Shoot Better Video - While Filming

Now that you're all prepared, it's the day of to start filming. The first thing I always do is arrive early, because you never know what's going to happen. Regardless of how much you plan, there's going to be something that you're not going to anticipate. So arrive early so that you give yourself time to problem solve and fix whatever issue there is in that location, whether it be for an event or an interview or whatever it is that you're filming. Let's say you're interviewing someone. There are two main factors that you need to take into consideration when you're going to interview them. One is lighting and two is sound. This is a terrible lighting situation.
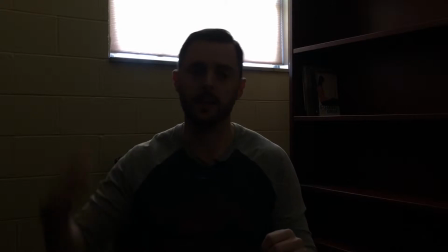It's dark and there's a window behind me.
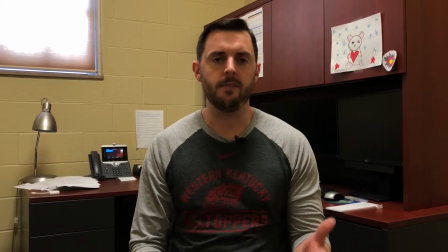This situation isn't ideal because the lighting's not flattering to the subject, but you can at least see what's going on in the shot.
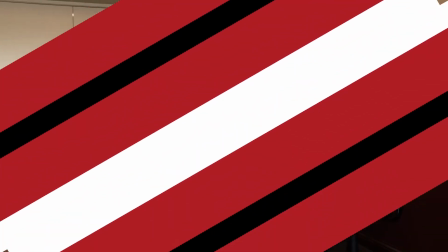Use this if you have to. This is an ideal lighting situation.
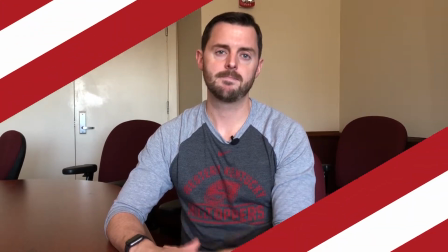There's a big window in front of the subject and the subject looks great. If you're filming outside, think about what your background is.
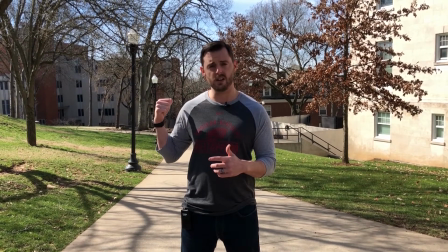I'm showing off WKU's campus, which is in the sun, so you want to put the subject, myself, in sunlight.
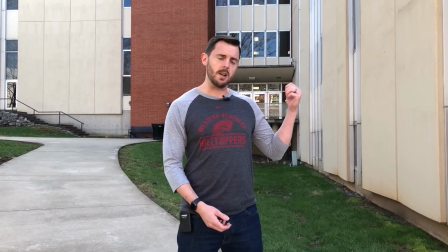If your background's in the shade, such as Grice Hall here, put your subject in the shade, like I am now.
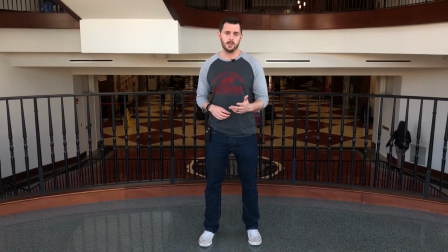This is an example of a terrible audio situation. There's a lot of people in the background and a lot of noise. Fortunately for you, I'm wearing a lav mic so you can hear me clear. If you're filming an event or walking around a marketplace where there is a lot of noise, this is okay.
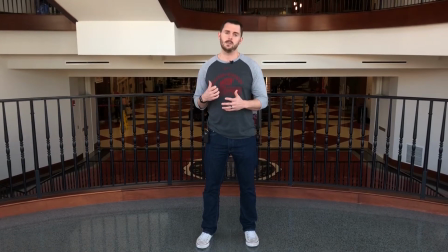But if you're conducting an interview, this isn't ideal because it's going to distract from what the interviewer has to say. Now, this is a great audio situation. There's not a lot of people talking, it's quiet, there's no loud noises such as an AC unit or a road or anything like that. And it brings all of the attention to the person being interviewed. Now, like we discussed in the getting ready portion, I'm using a lav mic like you see here, and that's how you're hearing me clearly. But you may not always have access to a lav mic. So, the rule of thumb that I use is whatever audio recording device that you have is to keep it within 3 feet of the person being interviewed or whatever the subject is. That's going to allow you to hear what they're saying. So keep that in mind. Now with iPhones, you're not able to hear the audio as you're recording it. A good rule of thumb is to play back the video after you're done recording and do a spot check and make sure that it sounds okay.
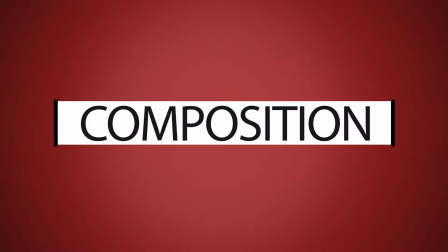What I mean by composition is where you place the subject within your shot. What is your subject? Is it the person they're interviewing? Are there crops, local wildlife, or something else? This is all contingent on the purpose of your project. Composition can get a lot more technical, and if you want to explore more on the specifics, visit the expert advice section on our CITL website. However, the most important thing is to focus on your subject. Make it on them. Here are some examples of work we've created where you can see how we compose the shots.
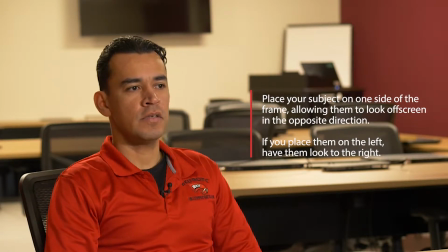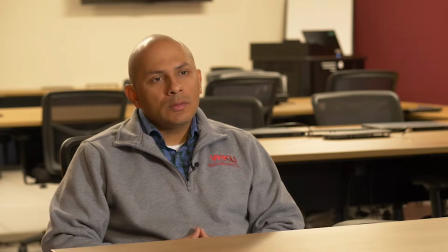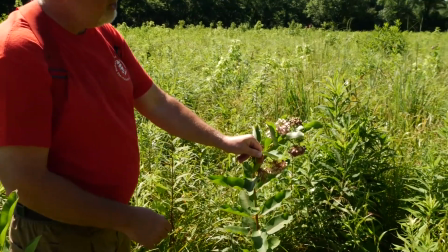Just to prove to you how confident I am that you can actually do this, we did this specific video with the same equipment that we're suggesting to you. iPhone, lav mic, and tripod. Now that everything is set up and you're ready to roll, here are a couple things to keep in mind. Don't skimp on the audio.